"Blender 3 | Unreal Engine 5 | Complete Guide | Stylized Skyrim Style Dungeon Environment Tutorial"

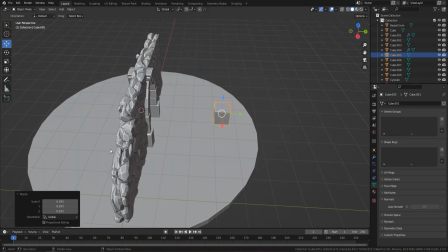8:06 Now I just bring on in cavities, so you can see it looks a little bit different now,
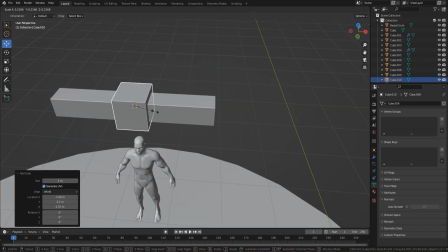8:11 and I always do this because it gives me a really good feel of how things are going to look once they're actually beveled off,
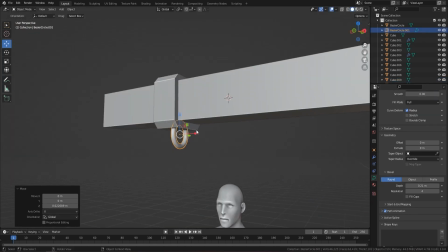8:17 once they've actually got materials and things like that on them. So now we move into the kind of torture chamber part of this.
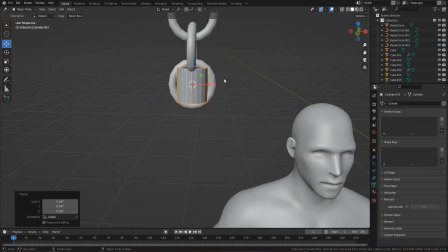8:25 And I can see there that these probably chains, I need to make sure that they're chunky enough but not like over the top or anything like that.
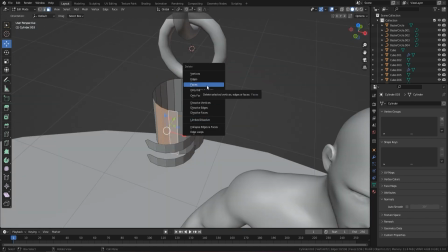8:32 Now I'm creating the little hands that, the wrist straps that hold the prisoner in place.
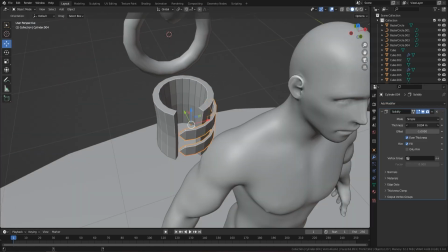8:38 You can see there I'm using proportional editing just to bring that in, using solidify just to bring them out where I want them.
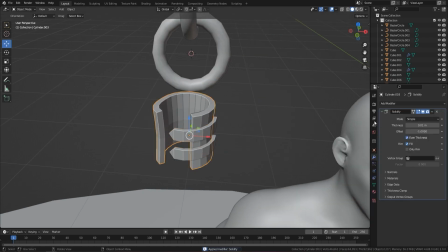8:45 I'm not actually applying that solidify modifier yet because I'm just getting in the shape that I want to before I actually apply that.
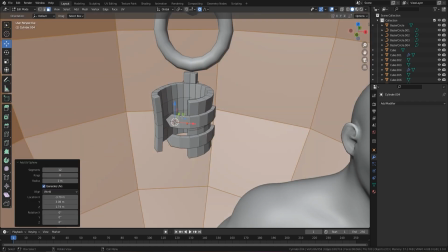8:51 And then once I apply that, then I can start messing around with the mesh and bringing it out like that. It just makes it really easy for me.
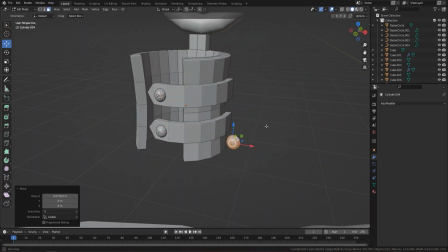8:57 Again on here, as you can see, I'm trying to get the light to bounce off these really nicely, so I'm actually creating my own bolts.
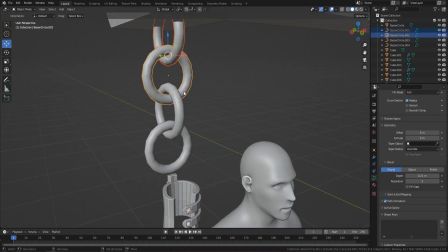9:03 As I say, we'll add up to a few polygons extra in the end, but for now I'm actually happy with it.
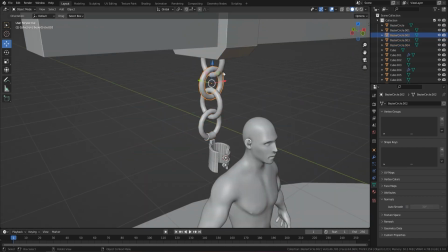9:09 So here you can see I actually sharpened the edges there because I know that I want the rest of the chains to be very smooth.
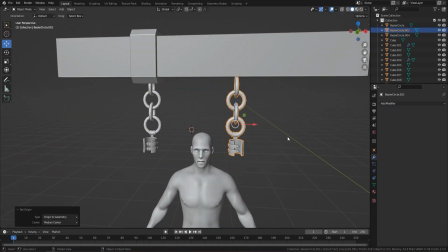9:16 I don't want any hard edges on them, so I'm only actually using the sharp on the bottom of them.
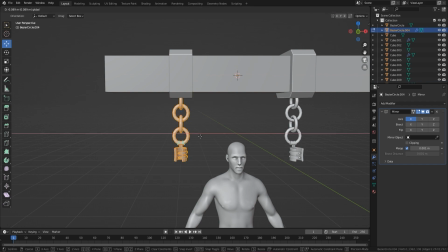9:21 So now I'm just mirroring it over, looking how far apart they are. I've got my guy there, as you can see, just measuring the distance.
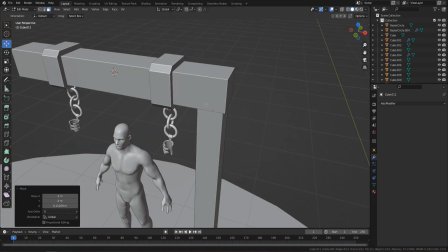9:29 His hands are up in the air. And now what I need to do is bring this down.
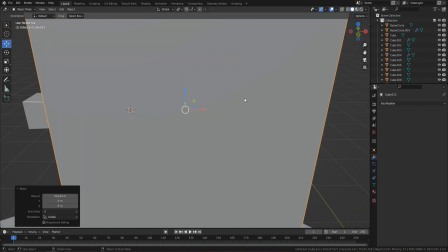9:34 I need to make it look as though somebody's been hanging there, so you can see there, make it drop down a little bit in the middle.
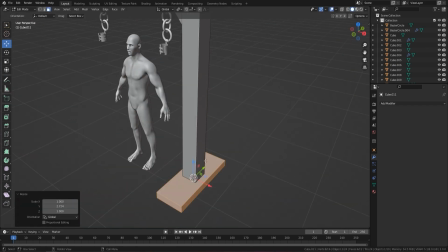9:39 And now I'm looking to do is make sure that this actually looks as though it can stand up on its own and it's very strong.
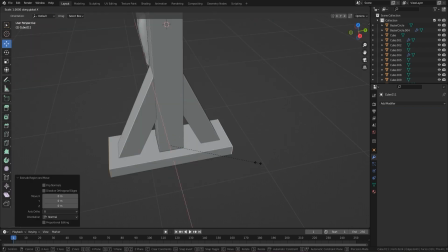9:46 And if someone's actually chained up here, they're not going to escape.
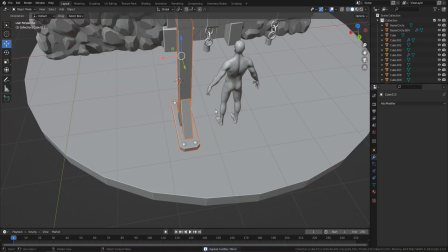9:53 Alright, so same again with the bolts. I'm making my own bolts and then bolting that to the floor, and you can see already it looks pretty sturdy.
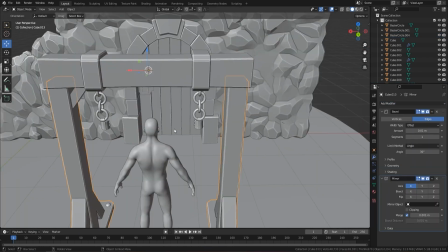10:02 One thing you can see, the issue there is that the actual links that hold the wrists,
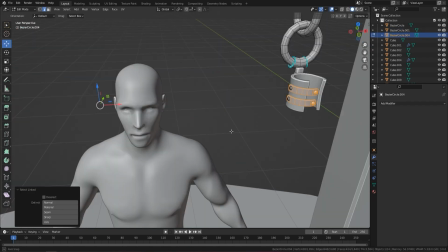10:08 they're way too small at the moment, and I do go in and fix these and make them much more chunkier.
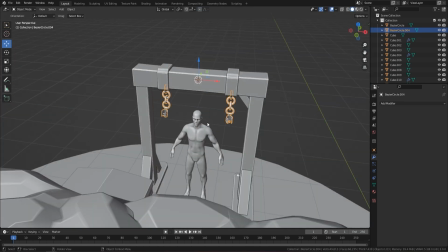10:13 I actually put them to the guy's arm there, as you can see, but that is a realistic,
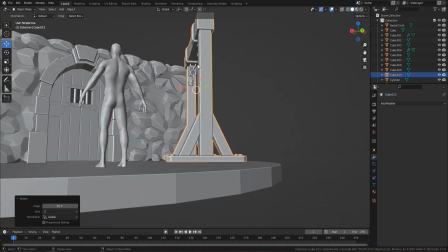10:20 atomically correct reference, so I need to make those a bit bigger to make it a little bit more stylized.
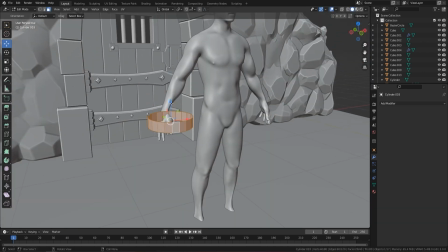10:28 Alright, so now moving on to the favourite part of the actual build, which was the actual torch.
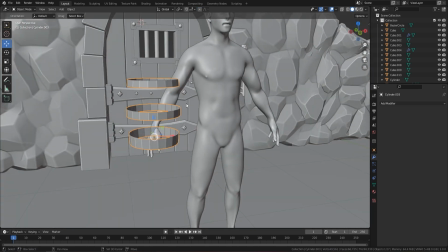10:34 And this is a really good technique if you're creating your own torch.
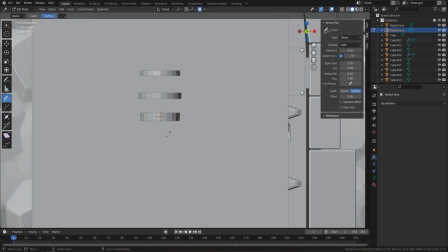10:37 I bring in a plane, I bring in a curve, I delete all the vertices, and then actually I use my grease pencil to actually create that curve.
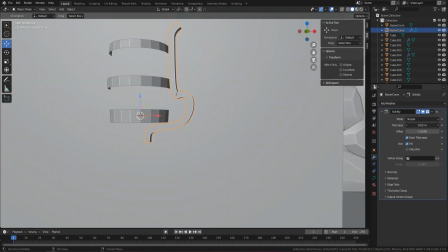10:47 And you can see here the effect you get.
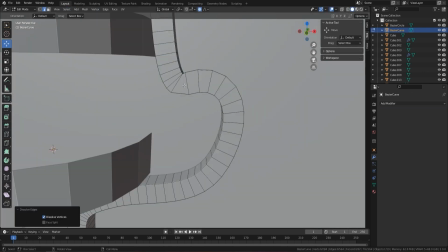10:49 I'm solidifying it, make Alt S to actually make the actual part smaller, getting rid of some of the vertices that don't actually look right, smoothing it all out, as you can see.
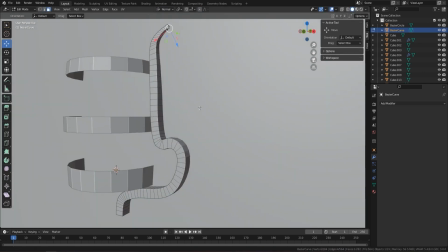10:58 And once I've actually turned this around, you'll see exactly how this looks. I'm really happy with how this turned out.
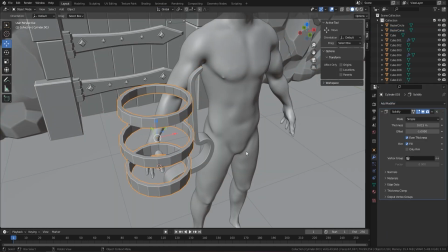11:04 So I'll delete that plane now, solidify those parts.
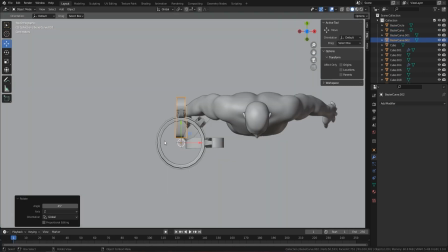11:08 I'm working out now how many 360 degrees, if I have 8 points on there, how many degrees is it going to be each one.
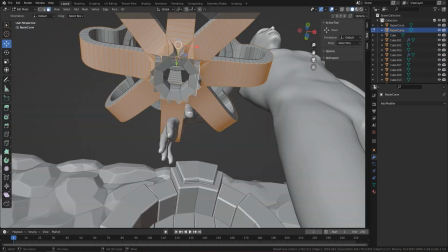11:14 So a bit of math there, bring them in, get rid of those because they don't actually look right anyway.
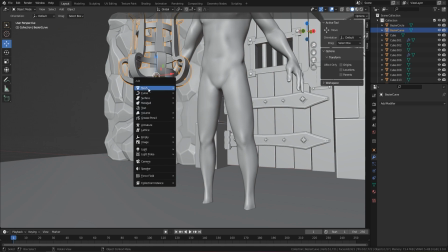11:18 And I'm going to put a bottom on, as you can see, so I might as well get rid of some polygons. And now let's bring in the torch and make sure that it actually fits, as you can see.
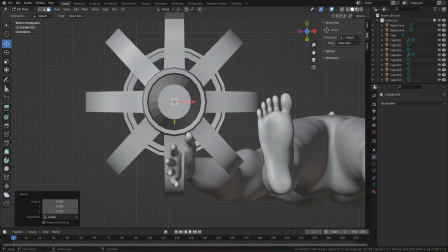11:27 Rounding the top off there, that's where the actual flame's going to go. So I'm thinking all the time, what is going to hold the torch?
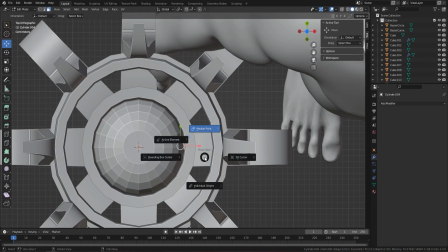11:33 What would they hold? So it would be some like points or something.
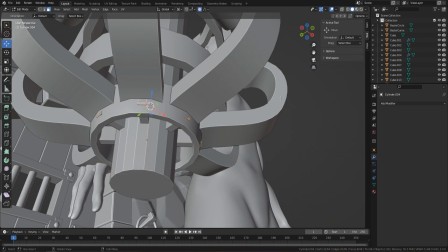11:36 They'll just slide the torch in, points would grab it, and that would just hold it, and they'd also be able to pull it out like so.
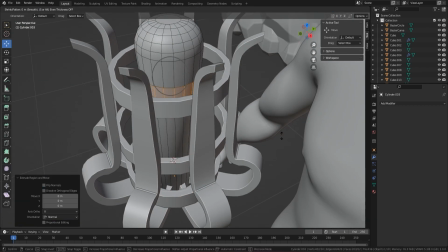11:45 Just got to make sure as well that you have a handle on here, because they would need to grab hold of something.
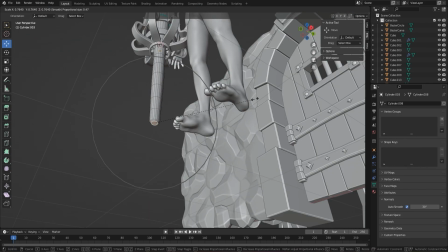11:50 Normally it would be a metal handle, not wood. Now making them a little bit smaller.
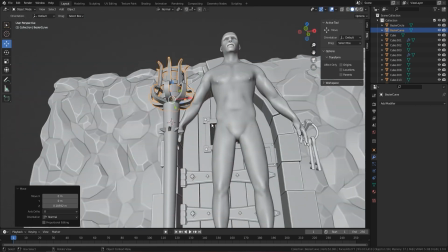11:56 I'm just trying to get it fit all into place. And you can see here it's a little bit too big. I mean, we're going for stylized, but not crazy over the top stylized.
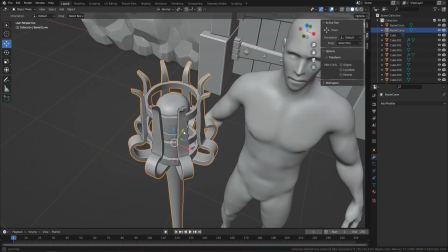12:04 So,
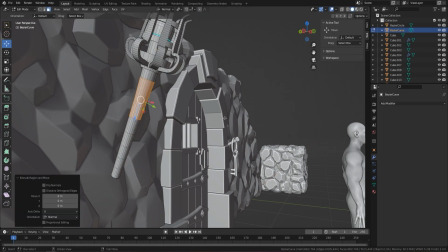12:07 alright, so now I'm just bringing it against the wall, bringing out that metal handle, and now I need to bring in the part that's actually going to hold it.